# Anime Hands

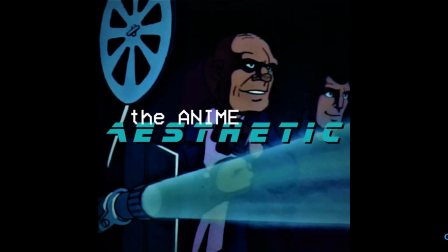[0:00]
Hello and welcome to the first anime aesthetic video. For me, the best anime is very consistently engaged with the visual
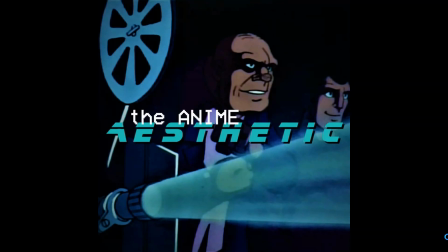[0:19]
expressiveness of gestural movements, and surprisingly often, specifically, the depiction of hand movements. Now, in this post, we're going to be taking a look at a couple of scenes from the 2016 anime called Sound Euphonium or Hibike Euphonium.
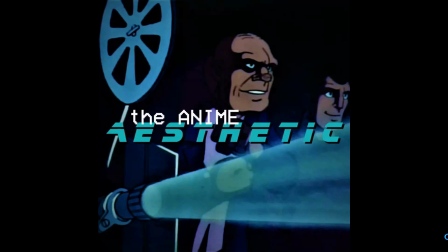[0:39]
Now, the first I'm going to show you a set of stills that come late in this, actually the final episode of the series, and the thing I want to focus on in these stills is the hands.
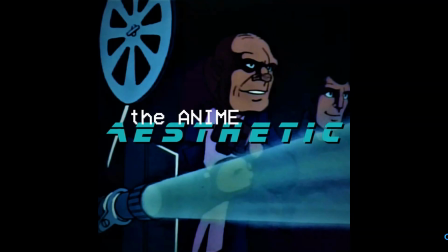[0:59]
Now, what we're going to be looking at is a series of stills that illustrate the thoughts contained in a letter written to the main character's older sister. And the sequence actually
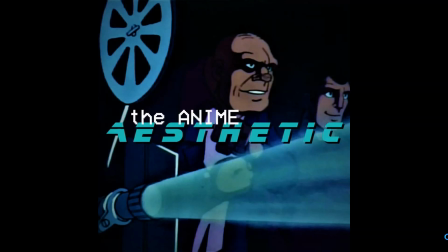[1:17]
illustrates a series of thoughts that are contained in the letter, which actually also recap some aspects of the series for the viewer. So as we scroll through them,
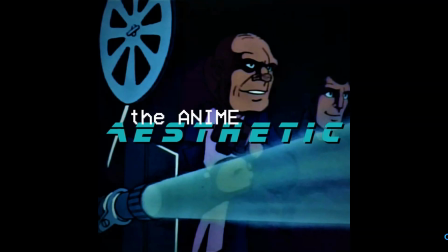[1:29]
we're going to note kind of how each image functions to convey a specific sort of emotion or idea,
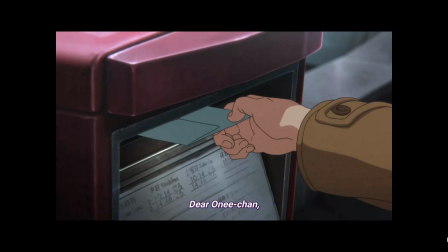[1:37]
starting with this first shot where the younger sister is actually putting the letter to her sister in the mailbox. And so in a way, this kind of emphasizes the importance of the letter and also the personal connection from one sister to another.
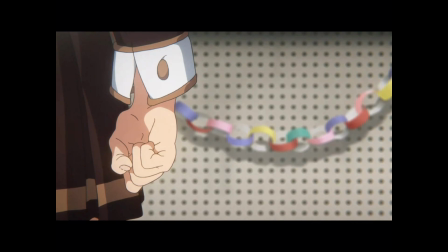[1:55]
Now here, that same character, her fist is kind of clenching, and it's sort of portraying her resolve.
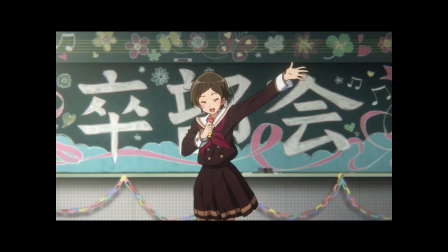[2:03]
And then in this next shot, it's a kind of celebratory gesture of welcoming to the girls in this next shot,
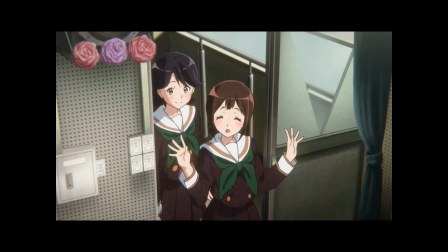[2:12]
who kind of she puts up her hands in this kind of, aw, shucks,
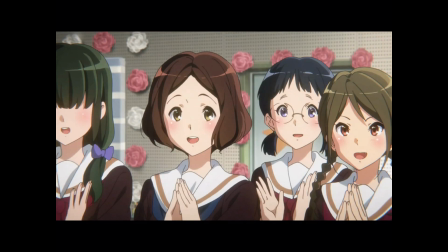[2:17]
all this applause for me, kind of humility. And then the actual applause itself,
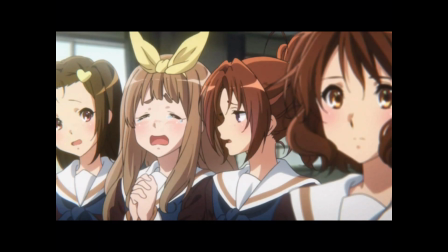[2:25]
and a kind of a moment of clasping hands from overwhelming emotion.
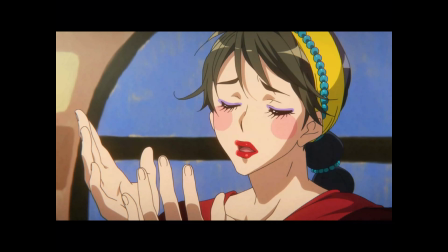[2:32]
And then here there's a kind of a skit being performed. And so here the hands are kind of an entreaty to a beloved romantic partner.
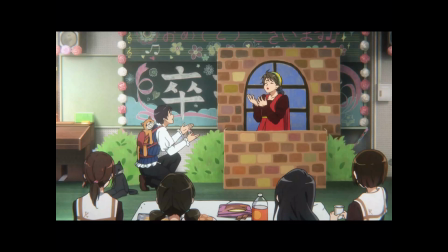[2:42]
And then in a bit of a wider shot, there's this gesture of mutual entreaty between romantic partners.
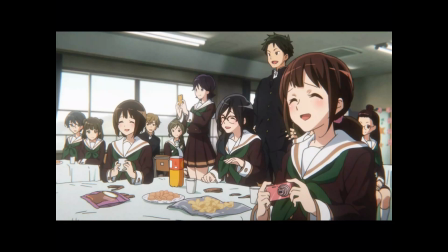[2:49]
Then here there's a variety of gestures, all kind of denoting different aspects of group social engagement in a shared moment.
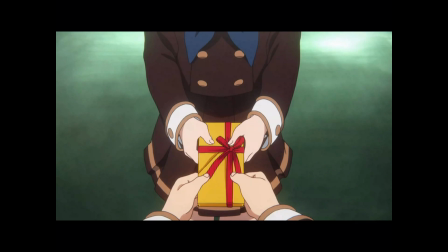[3:01]
And then here, the giving and receiving of a meaningful gift.
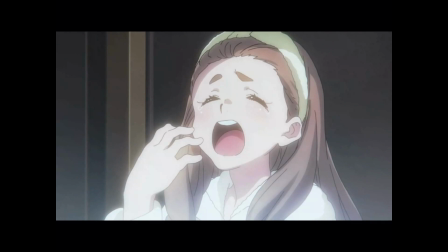[3:07]
Here, putting up a hand to cover a yawn, a kind of gesture of exhaustion.
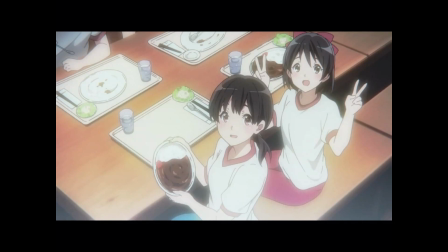[3:13]
And then here, the engagement of hands in a kind of mugging for the camera. Now, let's take a look at the sequence itself.
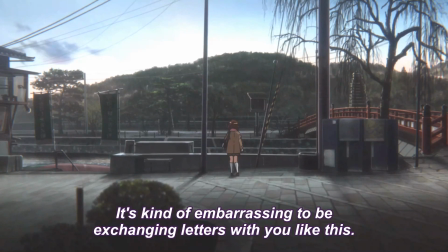[3:28]
And we'll notice in this sequence
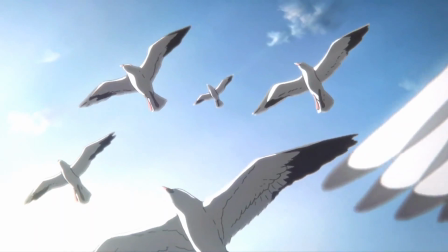[3:31]
that there are some additional hand gestures that I didn't grab stills of.
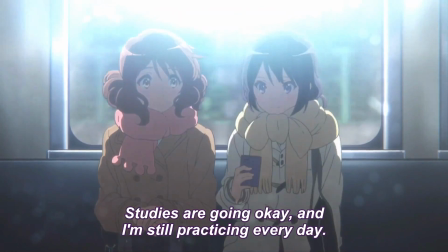[3:40]
Like, for example, this shot in the train where the two girls are sharing, looking at something on the phone.
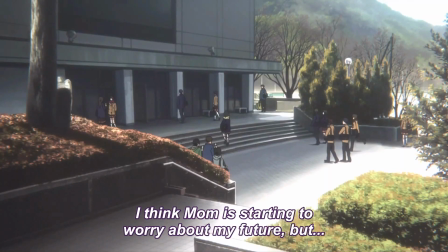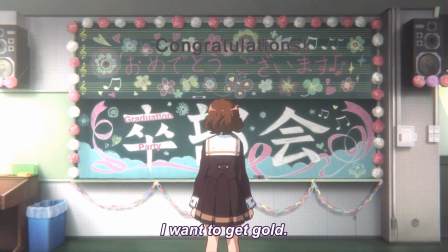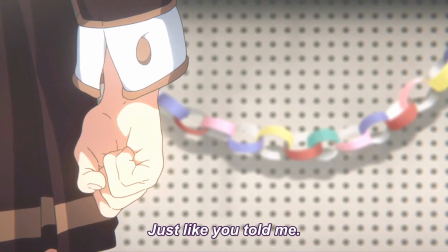[4:01]
So here's that gesture of resolve.